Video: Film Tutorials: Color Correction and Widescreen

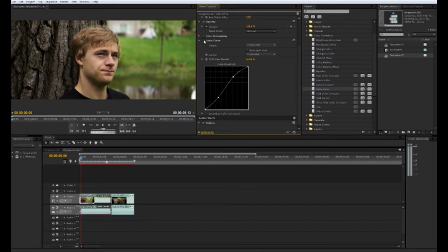And as you can see, we've really given the footage more depth, give it more of like a dirty look, more it seems like it brings out a little bit more detail and just harshness to the shot.
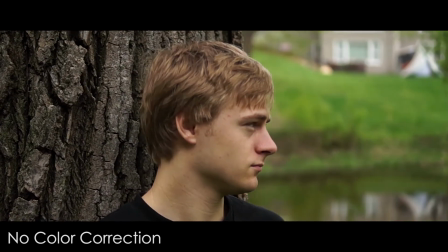So you can see the comparison here.
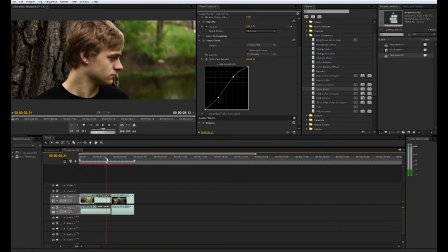And that works for color correction very well.
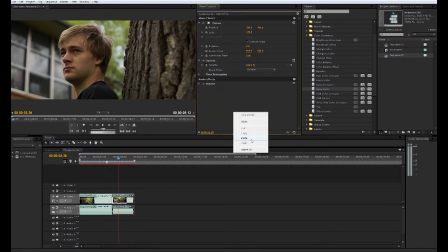We can copy the effect and paste it onto this guy right here and see how we get a similar effect there.
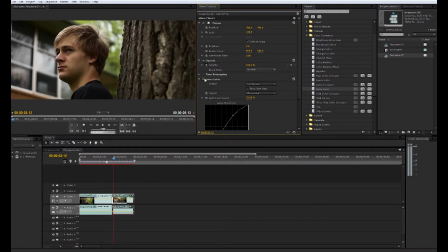Really just more dramatic, a little less soft, a little more harsh, especially on his face.
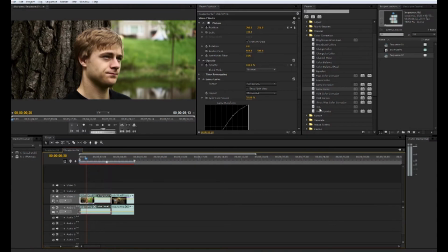And that's what we want. So another way you can do this is delete the Luma curve here. You can type in Pro Camp This one's actually not under color correction, it's under video effects adjust.
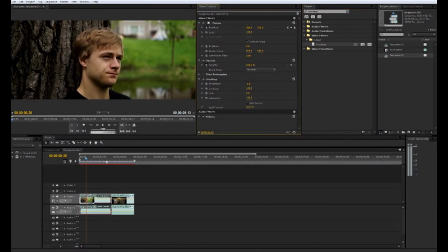Pull that on. You can lower the brightness and up the contrast. And that also gives that little harsher appearance, as well as you can lower the saturation a little bit to get, or heighten the saturation and lower the saturation to get a certain look that you want.
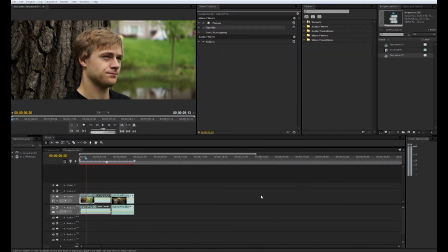However, I still believe that there's a better way to do color correction in Premiere Pro, and that is to get a plugin called Magic Bullet Looks. Now, this does not come with Adobe Premiere Pro. You need to download the plugin.
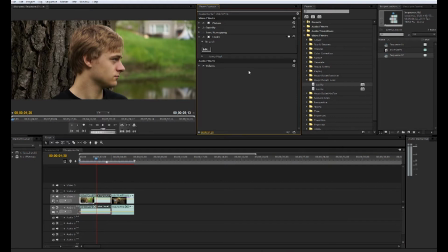Basically, just look up on YouTube how to get Magic Bullet Looks for free, because you do have to pay for it, but there are, again, other means of getting it. And this is just, it's made by Red Giant Software.
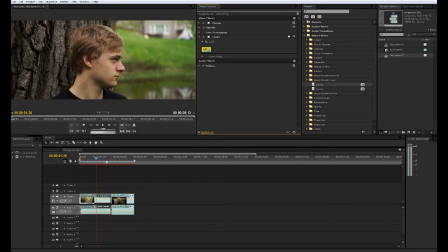It's another, it's a color correction editing software within these Adobe programs.
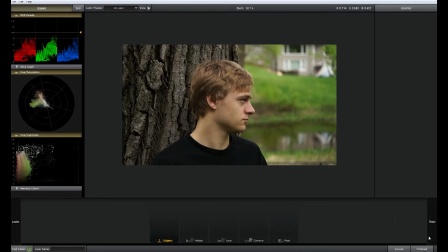As you can see, when I click edit, it opens up a whole another window here, and you have a lot of options here to go through just for color correction.
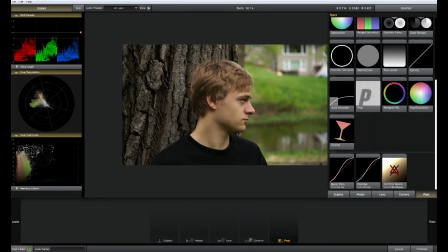So once you get that installed, this is how I would color correct.
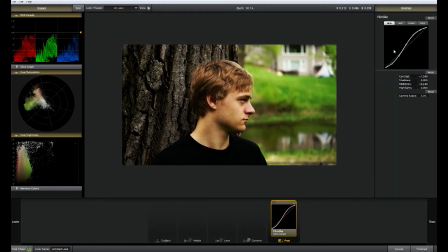I usually grab this film curve here, and you may say, whoa, stop, that looks stupid, but we're not even close to being done. We mess around with these curves here, make it a little less dramatic, like more like that there.
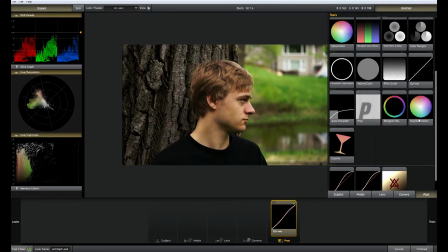Let's see, yeah. All right, one thing I really like about this is that you can play around with the color ranges, and you can really,
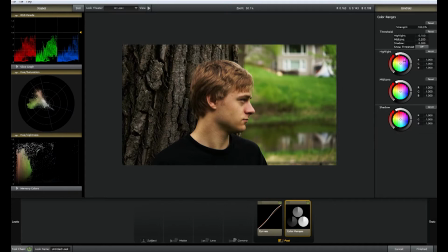really try to communicate with your audience just through the visual style what type of appearance you're trying to give. If you're trying to give it a warm appearance by, you know, dragging highlights and shadows to the you know, reds and oranges, or if you're trying to really give it a like a James Bond look or something,
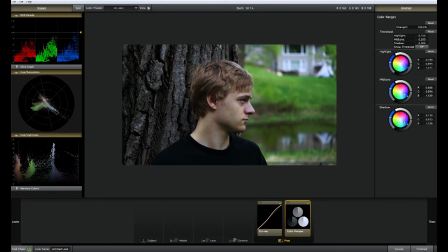you know, something scary, and, you know, dragging all your tones down here. But one thing I like to do is I usually like to go opposite. You know, I usually make the highlights a little warmer, shadows a little bluer,
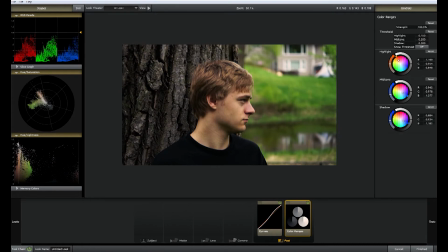mid-tones also a little bluer, because for this shot, it's looks a little bit like it's supposed to be like a depressing scene or something. So you can see the before is a little bit warm, after is a lot cooler on that shot.
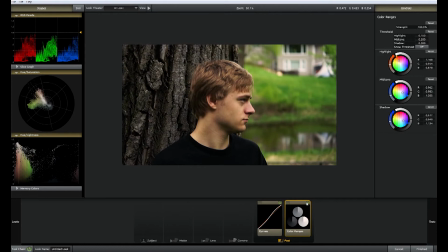You just don't want to add too much to make it look goofy or anything. So it's a very subtle change, but very important change at that.
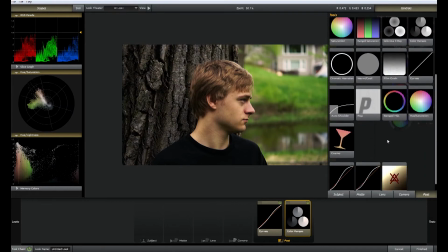Let's see, what do we got here? Another thing that I like to add is we go to Lens Vignette.
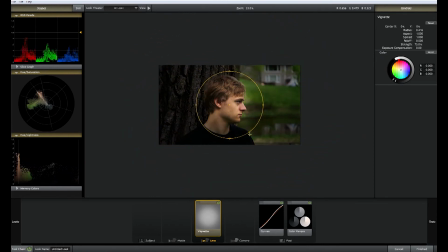And as you can see, this brings a vignette around him, darkens the edges. We can adjust. I usually like to make it bigger, like that.
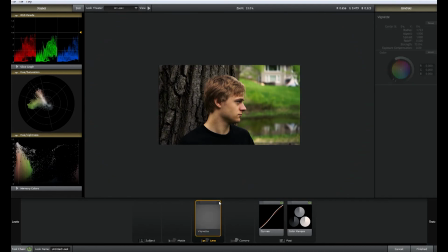So again, really subtle around the edges, but helps focus our eyes on Colin's face, which is the subject of the shot.
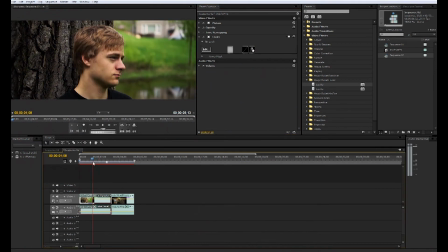So as you can see, when we're done here, we've gone from this to this.
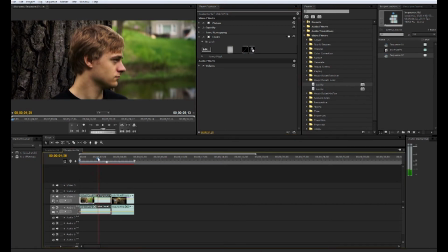I think it looks a lot better. Another thing we can do again is grab that Pro Camp effect. And if you're really going for like a real depressive look, I usually lower the saturation a little bit, say to like, let's go like 93 here.
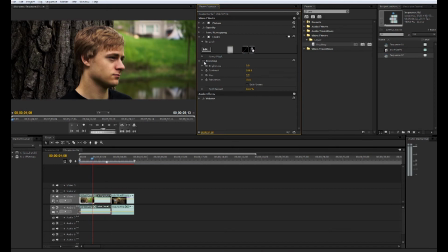So it just brings a little bit of that, like those over green saturated colors in the back, brings them down a little bit.
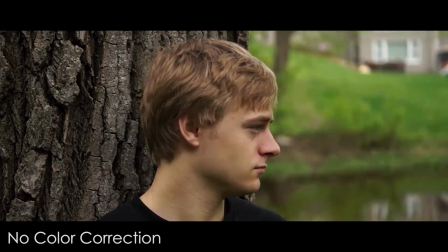So I think that's a real nice cinematic look here, as you can see the difference between these two shots right now.
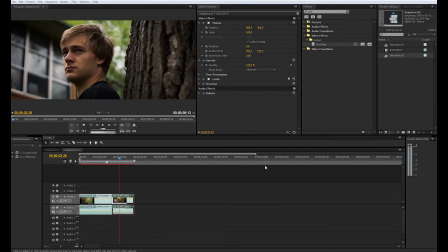As you can see, I've added the effect to our second shot here, but Colin's face looks a little bit dark.
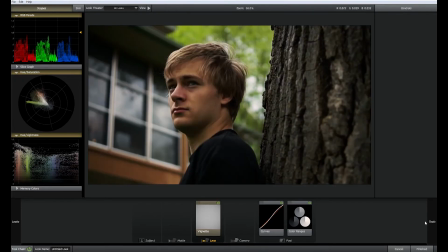So another thing we can do in Magic Bullet Looks is under subject, we can grab a spot fill and bring that kind of just like on his face there.
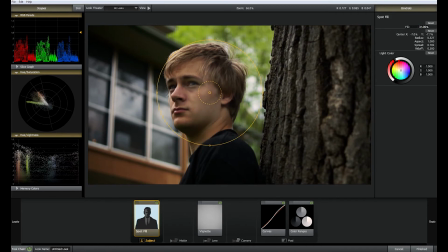And what you're going to be able to do with this is up the fill just slightly, actually brightening up his face. So make sure that you're, you know, spreading off that, it's got a lot of, there we go, fall off.
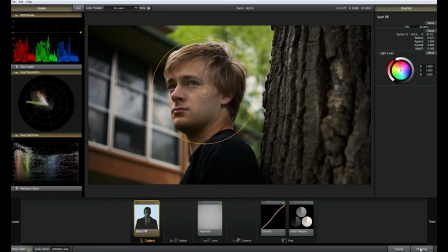So it's feathering it a little bit. When we look at that final shot right there,
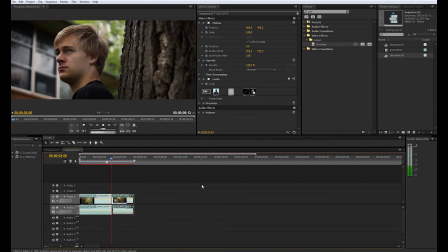we can see that his face appears to be a little lighter, which is what we want to get that appearance of a higher dynamic range.
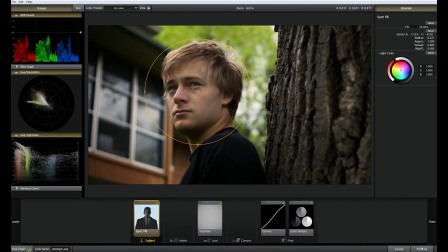Move it over a little bit. It seems, there we go. And that looks really nice.
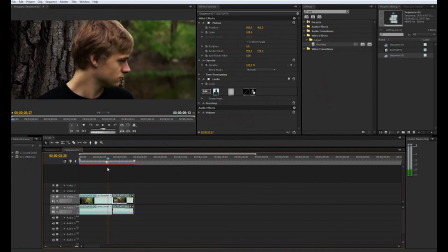So, yeah, that's basically it for color correction.
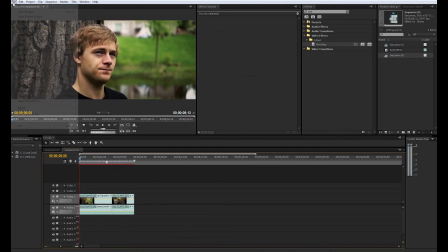let's show you guys again how to render this with the widescreen aspect ratio now.
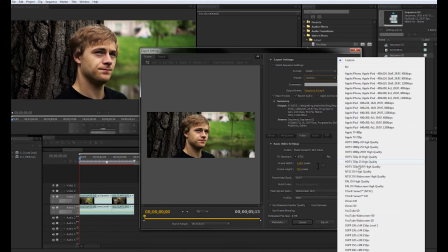So you're going to do what we did last time, you know, your preset, but mine's already in here.
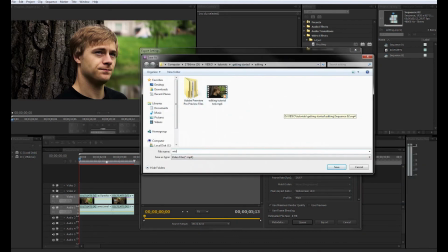Save it here, we'll call it widescreen test.
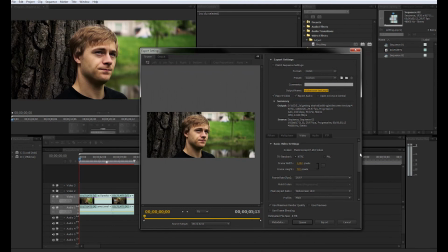And let's see here what we got.
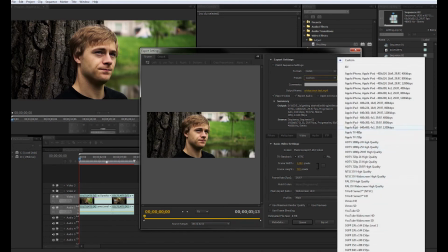Let's go 1920 by 1080.
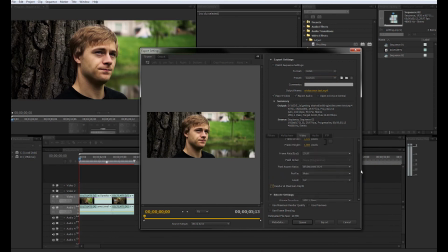Even though our project is 1920 by 817, you're going to want to render it by 1920 by 1080. That will bring in the black bars on top and bottom. You know, see, I've got our bitrate, 24, blah, blah. And render.
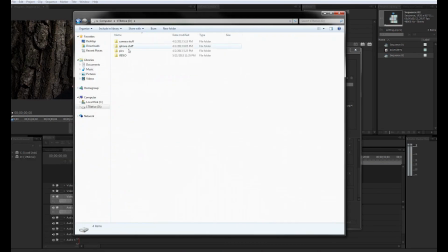And as it's encoding, I'm going to open up file location of where it will be.
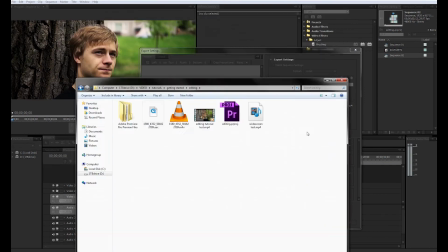See here.
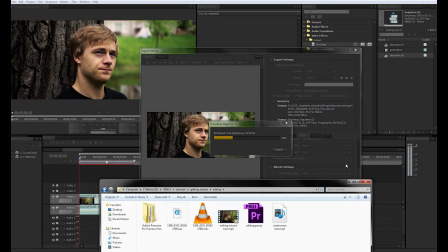And it is taking quite a bit longer to render this time just because of all that color correction that we've added to the footage.
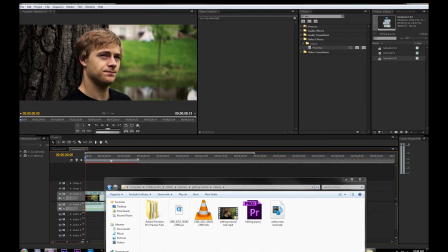So I'll be right back when it's done. Alright, our render has finished up here.
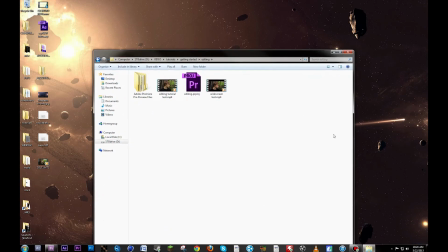Minimize out of this. Oh no, my computer's running hot. Anyways, we go to the
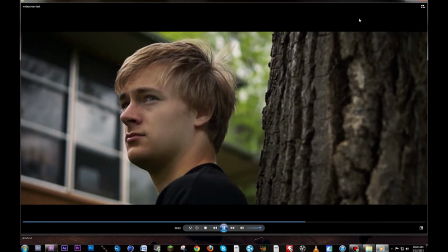widescreen test right here, and as you can see, we have those cinematic black bars, and the shot looks really good in the end.
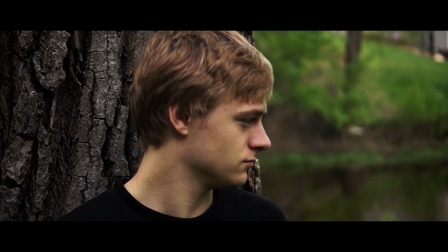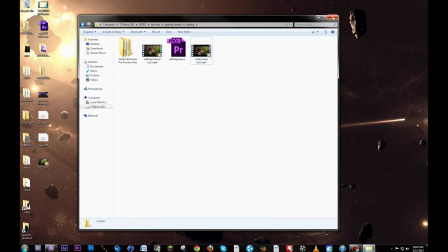Yeah, guys, hope you learned a little bit more about how to get the cinematic look with your videos.
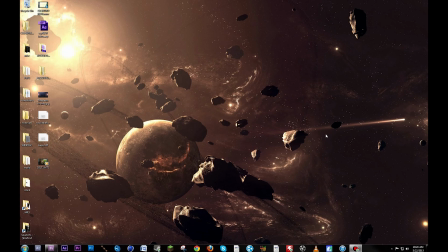If you have any more questions, leave them in the comments below, and be looking out for more tutorials coming soon. Bye.